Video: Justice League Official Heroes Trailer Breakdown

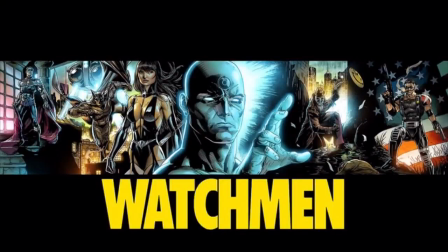0:00 Hey everybody, it's Marshall Monk here, and this is going to be my Justice League official Heroes trailer breakdown. Now this is one of the best trailers, not only of the Justice League ad campaign, probably of the entire year. That's right guys, I loved this trailer, and mainly captured everything that it needed to for the movie,
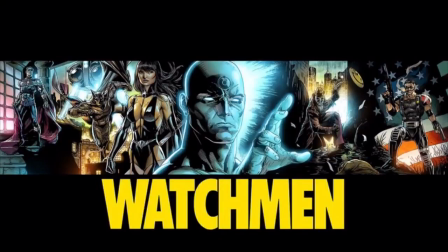0:18 while also capturing what differentiates the DCEU, or whatever they're going to be calling it. I'm just going to call it the DCEU for now, and Marvel, right? It shows you the differences. That's what people have been wanting, is kind of like the differences between them, because it feels like Marvel's copying, or DC's copying, but this trailer shows you they're not, right?
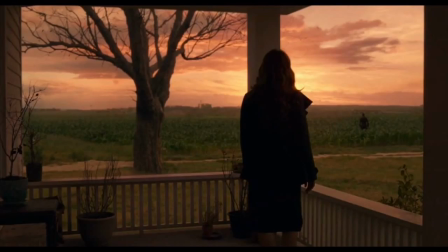0:38 But let's get started with the breakdown. So right here, if you're not totally captured with this shot, I don't know what your problem is, right? I mean, this shot is beautiful. I don't know who shot this and who colored it and who put it in post, but it looks excellent. I mean, the whole entire photo here, and I love how the dead
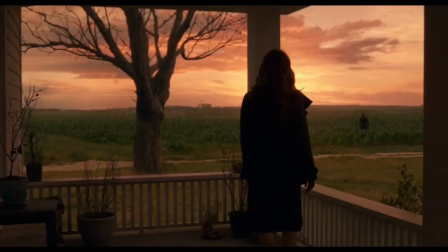0:57 plants here, and then like there's the very lush green crops, right? It really shows you, because this is a dream that Lois is having, it really shows you the inconsistency throughout the dream, right? It's like, that doesn't make sense. I mean, I guess it could kind of happen in real life, right?
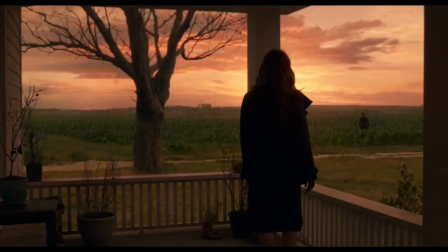1:12 But it's just like, it really shows you the differences between reality logic and non-reality logic, right?
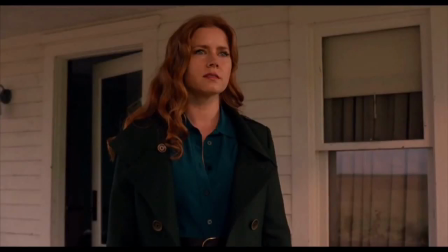1:18 And then of course we see here, Lois just looks beautiful. I mean, Amy Adams looks stunning here. I love how she looks. Her hair, like the kind of like the city dressed, but you know, she also looks like the country dress. She's kind of like a mix between them now, like when she's on the farm here, but she still kind of looks like a city gal.
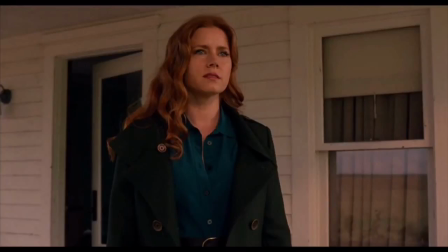1:34 So I really love how they made her look for this dream sequence, right? Because it looks like she's living the dream, right? It's so cool, and she just looks really great in this shot. So go Amy Adams, you're doing a good job.
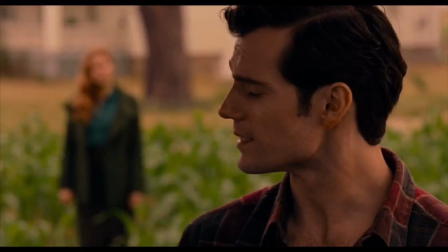1:46 Oh, I love Lois Lane. Anyway, so now we see Clark Kent, and everyone got upset about this that I heard of, because they were like, well, they showed Superman. Well, they really didn't show Superman. They showed Clark Kent, which is the difference, right?
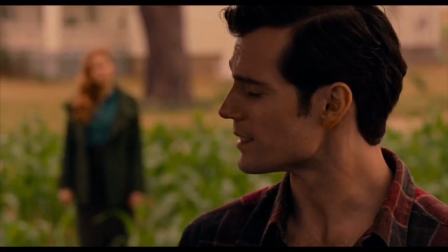2:00 It's like they're two different people. And I love how they showed Clark here, because it really gives you that feeling that he's gone, right? Because he's not in the Superman suit, he's not in the black suit, he's just Clark. And it really shows you, wow, he lost both Clark and Superman in one foul swoop, right?
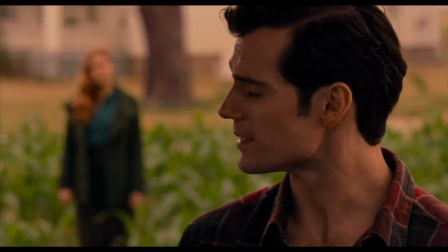2:14 Because they're two different personalities. So I really like that quite a bit. Now going back to the real world, of course, how Lois wakes up and Clark's not really there.
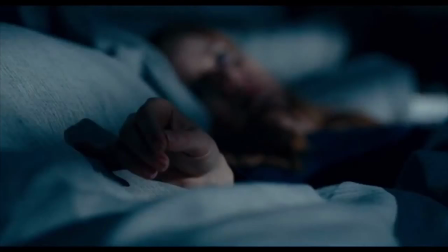2:22 So this is cool, because I really like how they're diving into the feeling of Lois losing everything. She lost her entire future, her entire life, because of Clark's death and what happened in... Oh, sorry, that scared me. And what happened in BVS. Sorry, something got knocked over on the shelf here.
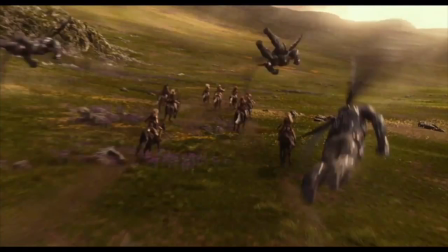2:37 But anyway, it was really cool seeing them kind of show that in this trailer. And then of course we have the Parademons versus the Themyscirans. Love it. Now this looks like there's no volcanic attack going on here, so this is probably the start of that battle with the Parademons.
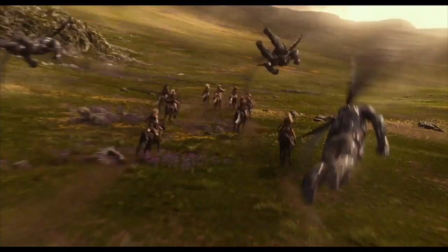2:56 But it looks really nice, because you can see them flying and everything. You know those are the Themyscirans there, and it leads into the volcanic fight that we see later. I wonder if this is actually going to be the opening of the movie, so they can go back and kind of like explain Darkseid's, how he found this planet, right?
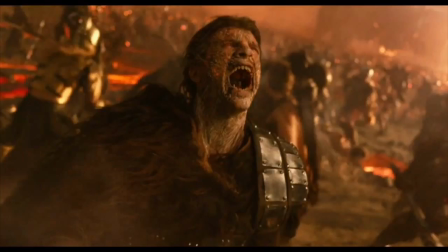3:11 How he found Earth. And then this is the actual volcanic battle. But what I love about this is that this is probably some early human life, right? So this is probably the early caveman people getting turned into parademons. And that's probably one of the best things I've seen from the trailers, right?
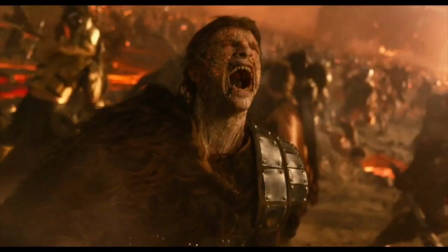3:29 Is just going back and showing this fight. This fight alone in every single trailer has been really interesting, but now they've added to that level of excitement seeing this.
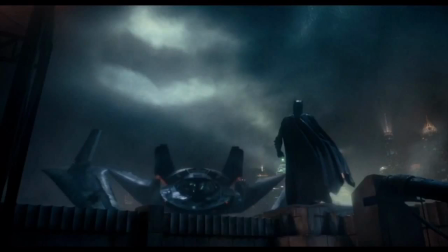3:37 And I definitely think that because we're seeing the early men become parademons, that's the beginning of the movie. And then here we are with Batman, alright? And they kind of show all the characters in this one section. But here we are with Batman. There's the Bat Signal, the Bat Wing, the Bat Plane, whatever you want to call it. It's had different names. And what I love about it so much is that this is really Batman, right?
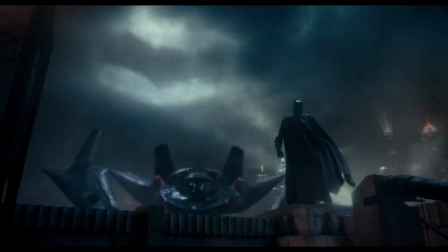3:57 You get a really big Arkham City feel from this one shot.